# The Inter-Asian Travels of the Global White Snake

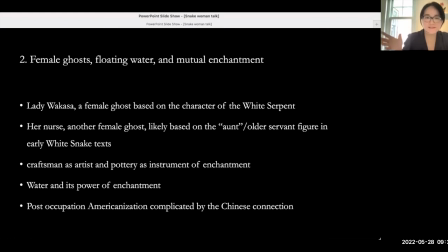249s
First, she appears, of course, here she's another female ghost and the nurse figure. But in the older Chinese tales from, for example, 9th, 10th century, the Li Huang tale, you always have an older servant woman, the maid nurse figure that's It's also
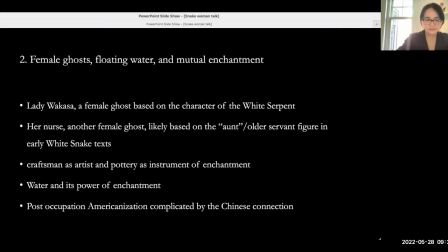268s
quite appropriately figured here in the Ugetsu story.
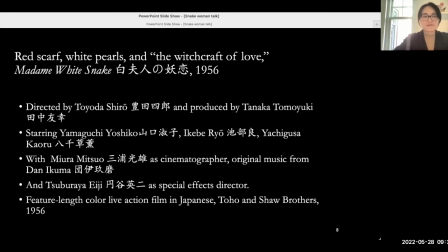275s
Because of the time constraint, I'm just going to move quickly to the second story, which is the first color feature live action film in post-war Japan, another sort of adaptation of the White Snake Tale, Byaku-Fujin no Yonen.
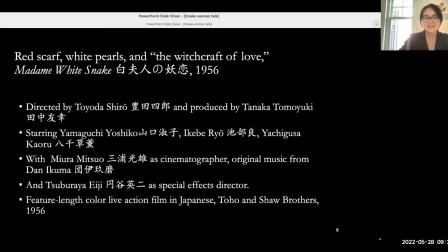291s
So here you pay attention to the cast and crew, including Yamaguchi Yoshiko, who is also known as Li Xianglan in Chinese.
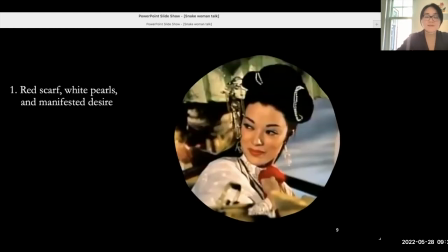305s
So here I'd like to only mention two things. One is the materiality and the color symbolism of the manifested desire in the story. When you looked at, for example, how the red scarf or red handkerchief first appeared,
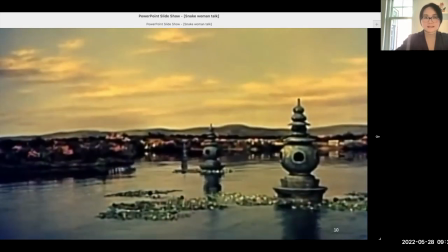322s
I'm going to show the opening, which is going to establish the time of the story, Hong Dynasty China, and the location,
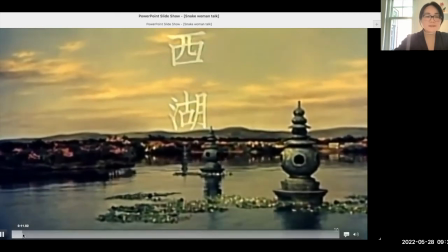330s
West Lake, in Hangzhou. Then you're going to be introduced to the Xu Xian, the human lover character,
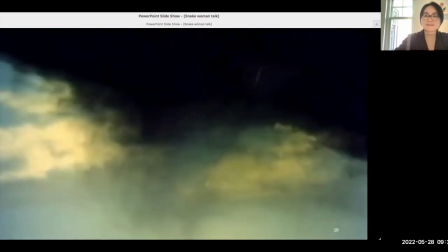339s
lotus flower, all the symbolism, but also green snake.
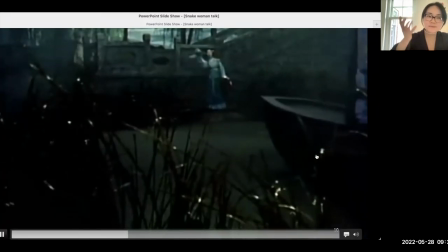344s
She is in green, blue, as the Pacifica Ma says.
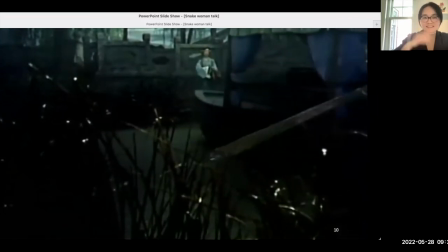348s
She can be a fish, a snake, in blue and green, depending on how you translate qing in Chinese.
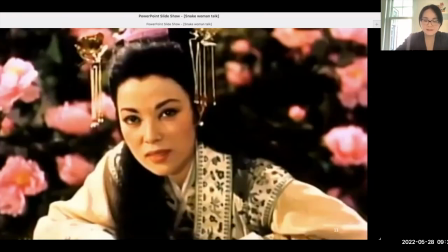358s
Similarly, the white pearl from Whitesnake, or Bai Niang in this Lady White, Tu Xuxian,
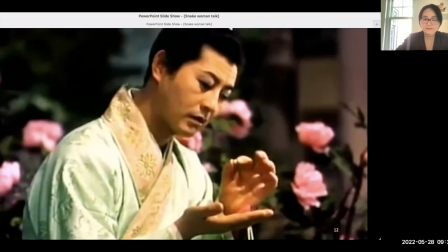365s
character, he holds the pearl in his hand, transmitted with the help of a leaf on water to him, similar to the transfer of desire with the red scarf.
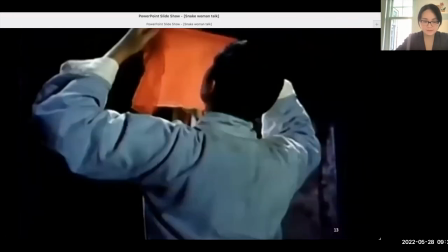376s
So the material transmitter here, the red scarf comes back multiple times to manifest desire. He holds it and let it cover his face. You can feel the multi-sensory contact after returning from his first meeting with Whitesnake,
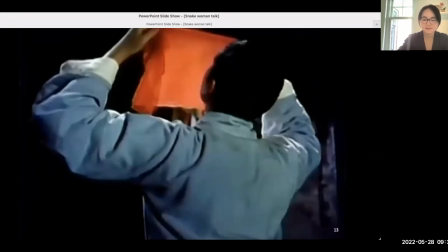394s
dreaming about blissful future encounters.
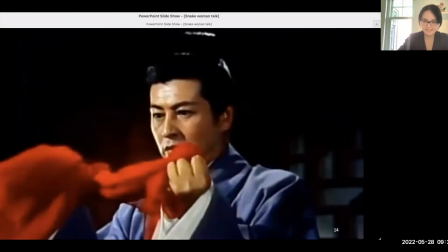397s
After he was exiled, the human lover, in the love story that's reinvented throughout the 19th and 20th centuries. And And the women, the snake women followed him there, however, the red scarf betrayed his insistence that he's forgotten them.
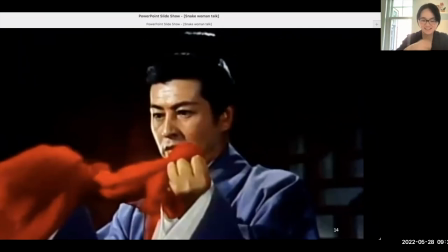415s
It flew out of his chest as if by magic, and reminding him of his hidden desire. So he was shocked to witness this red scarf himself, and quickly threw it on the floor.
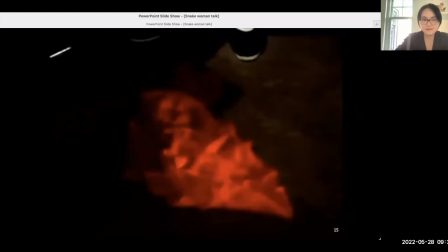430s
A close-up of the red scarf on the floor presents his desire in flamboyant color. So this is a color, the first color feature film, as red as blood, as fierce as fire.
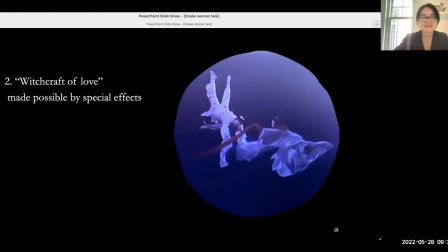444s
The second theme I want to highlight for the 1956 Japanese film is how special effect. When I say as if by magic, it's made possible by special effect. The red scarf was able to do its job, including in the final scene when it became a real long scarf,
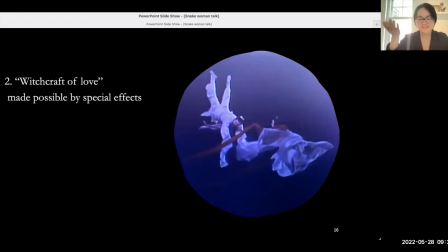463s
connecting the lovers when they ascend to heaven. So this red scarf is the magical bond.
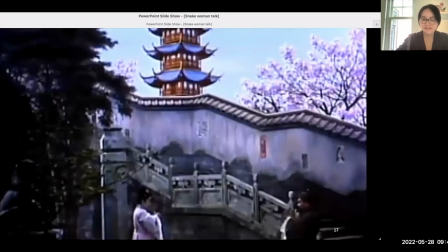471s
Such special effects were most vividly displayed in the scene when Whitesnake fought the Daoist exorcist. This is the first time when a green screen was used in the history of Japanese filmmaking.